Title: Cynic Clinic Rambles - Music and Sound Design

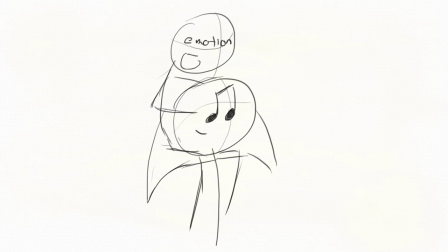0:04 Music can play a very integral part in any given work. If used correctly, it can heighten the emotion of a scene and tie every element at play into a full blown experience. Despite this, music and sound design is something that is often left absent from reviews, critiques and people's notice in general.
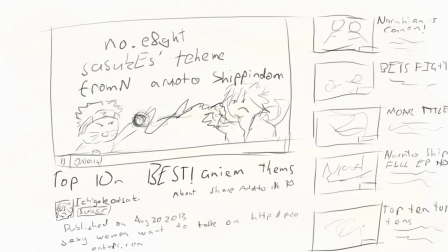0:17 Even when it is mentioned, it's usually about the music itself and not how it was used within the work in question.
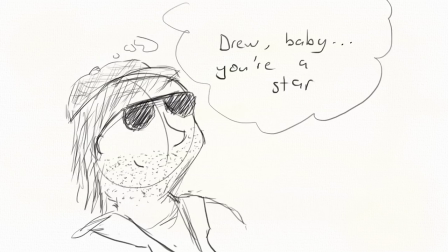0:22 It also feels that even a lot of directors don't really give that much thought into the score until their last night booked in the avid suite.
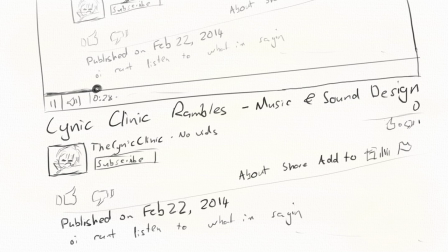0:28 That's what I want to talk to you about today, or tomorrow, or whenever you watch this past the point that I made it.
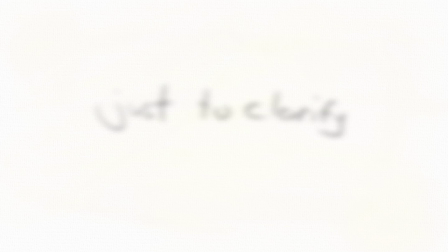0:33 And what better way to do this through than through a whiny pretentious YouTube video. Just to clarify, most of these examples won't be based on whether I like the actual music itself.
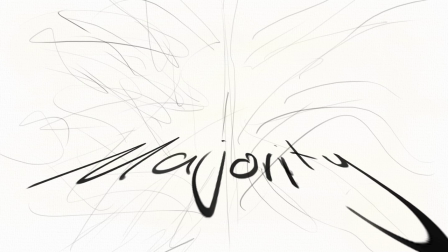0:41 I have many OSTs that I listen to on their own, some even quite often, but the vast majority of films or shows that I think have good soundtracks only work when they are played in context.
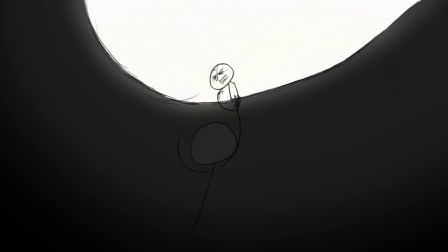0:49 The key goal for any score is to match or contrast with the feel of the scene, and though it certainly helps if the tracks make for a good listen, enhancing the vision should take maximum priority.
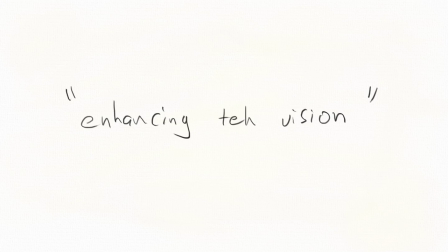0:58 The key phrase here is enhancing the vision, not substituting it.
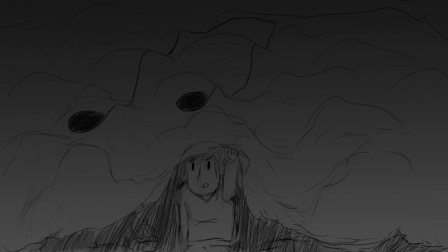1:01 Music can all too often be used as a cover to try and trick the audience into thinking a scene has more energy than it actually does.
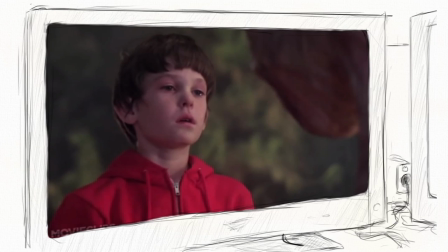1:08 Take a look at this video that removes the score from the end of ET. The end result is some shambling footage that is emotionally flat and drudged. And this could be done to a lot of things, if you take away the rocking super edgy rising spirit go woo yeah finding time battle music from Mo Shonen, you're left with pretty much nothing.
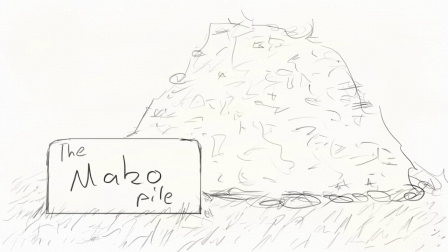1:24 An extremely wide berth of films, shows, games, etc that I feel are lackluster and generic are exacerbated because their music is basically telling the audience what to feel.
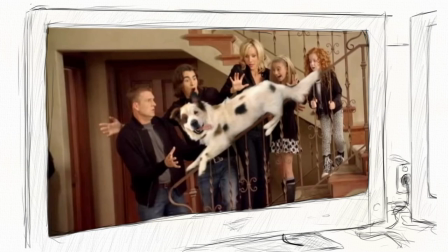1:33 This is a super funny scene, guys. You should be laughing a lot. This scene is action-packed. Get excited, mate!
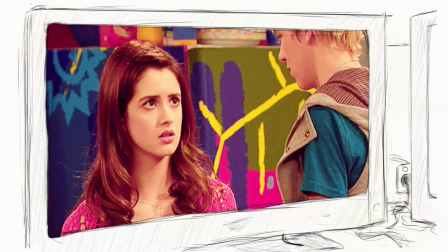1:38 Oh man, this scene's so sad, man. So sad. Heart-wrenching scene. Cry every day, man. You know, instead of actually making something that is funny, exciting, or heart-wrenching.
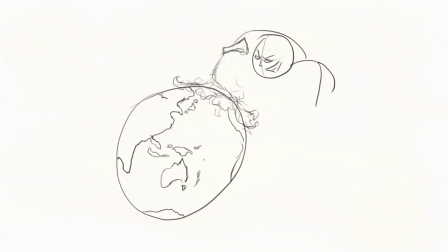1:46 When this is applied on a large scale, it becomes something that I like to call music flooding.
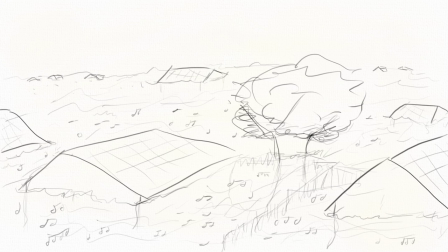1:50 This is when almost every beat of a show or film is completely saturated with music, with almost no pauses in between.
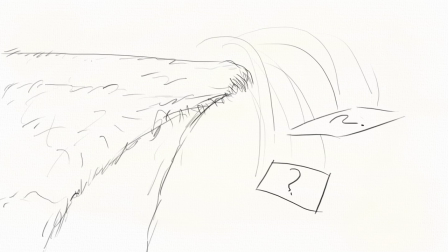1:56 The two things that most frequently before flooding are student films and dubs of children's
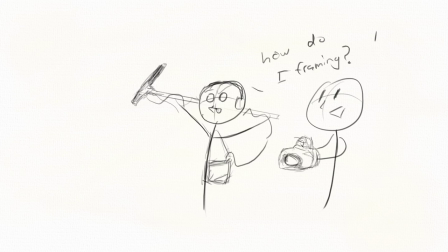2:00 anime student films because of inexperience and frequent lack of screen energy and children's dubs because
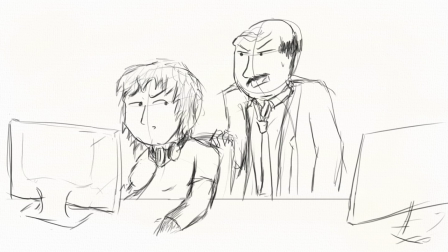2:06 Kids are so stupid. They need to be told what to feel about everything quickly dump every audio file You have in there brick wall the motherfucker the kids will change the channel
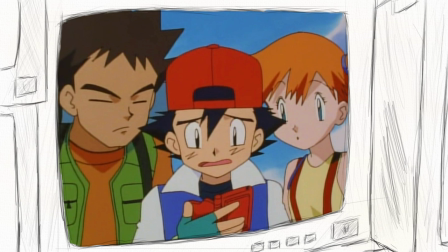2:14 There's but a millisecond of silence like seriously I watched a dubbed episode of the first season of Pokemon and time the pauses in the music
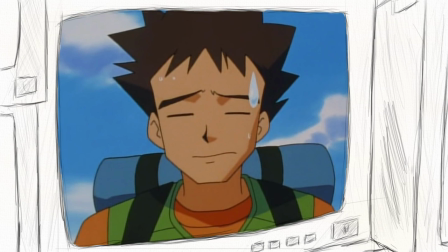2:21 the longest was four seconds and I'm pretty sure there was only half a second of what could actually be considered silence.
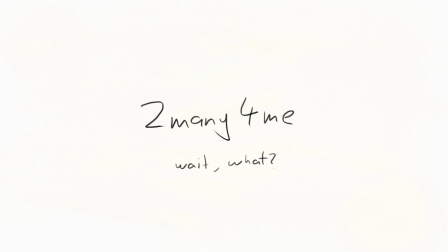2:27 Now obviously most don't go to this extreme, but with too many works I get the feeling that the director just slapped two or three random songs from the OST together. Like, they just didn't care. Just like having ten action scenes in a row would become tiresome without context, music only works when it's contrasted against the silence.
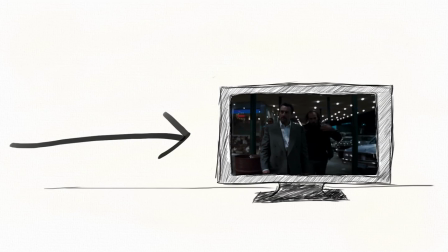2:42 Anything else then it just becomes wallpaper. An example of this contrast is this scene from Heat.
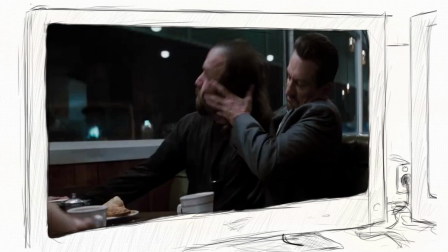2:47 The quiet ambiance of the diner contrasts with what the criminal characters are talking about, the bit where he smashes the guy's head having more impact because everything goes silent.
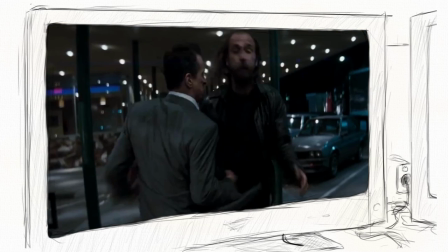2:55 When they move outside and the music starts, it's to emphasize the spontaneous and dangerous nature of their situation.
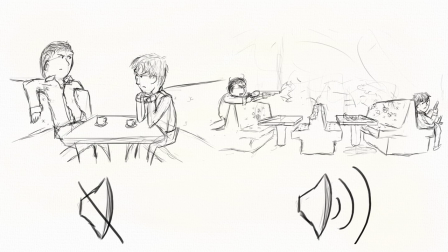3:01 Having quiet drama scenes and loud action scenes seems like the most obvious way to go, and in many cases it works great, but I personally quite like it when the reverse is used.
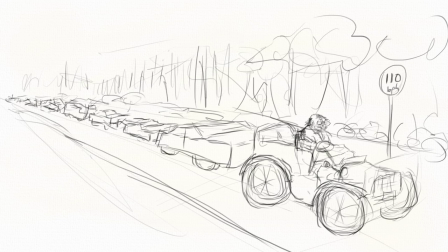3:09 Take the car chase scene from Bullet. It's aged in slow paced, so you might not find it very exciting, but it's a perfect example.
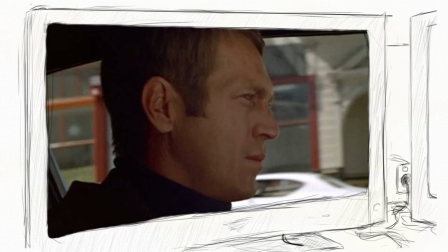3:15 A cool and slick, yet slightly tense jazz track plays over the portion where McQueen is tailing the perps, setting up an air of coolness and badass about the character and setting.
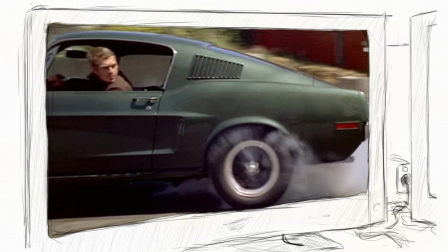3:23 When the chase actually starts, the roar of the engine and screech of the tires cuts off the music and shatters the peaceful mood, leaving no feeling but the frantic need to catch the crooks.
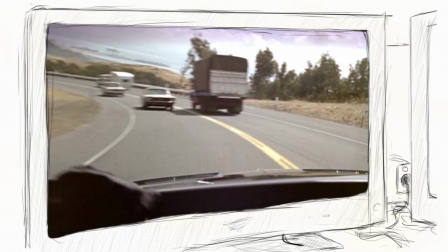3:32 This means that the rest of the chase is held up by the beefy sound design and the understated action, helping create a better sense of grit and realism than if some cheesy rock track had played over it instead.
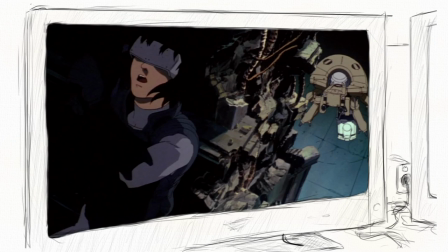3:41 Another great example is the film version of Ghost in the Shell. With the exception of the final battle, every action scene in the movie without score.
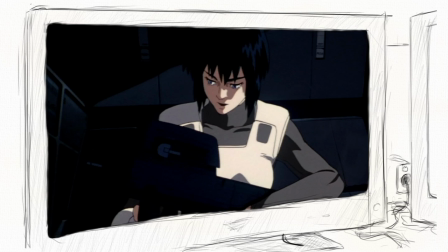3:47 Especially with the hacker chased down at the start, the lack of glorification or spectacle with any of the set pieces conveys the sense that both the characters and the city go through things like this every day.
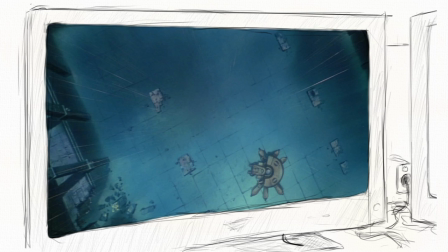3:56 Even during the final fight, the music holds a brooding ambience, the slow,
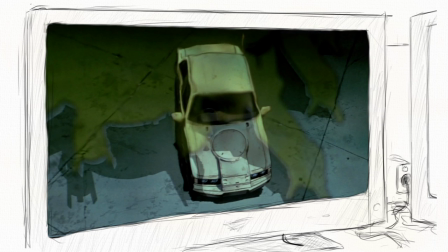4:00 stirring notes of the piece emphasizing the destruction and ruin of the museum, the character and humanity's ties to its past.
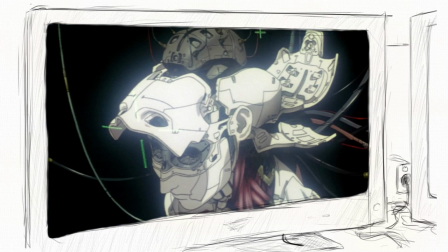4:06 You know, symbolism and artistry and having a point to your scenes and all that quaint shit.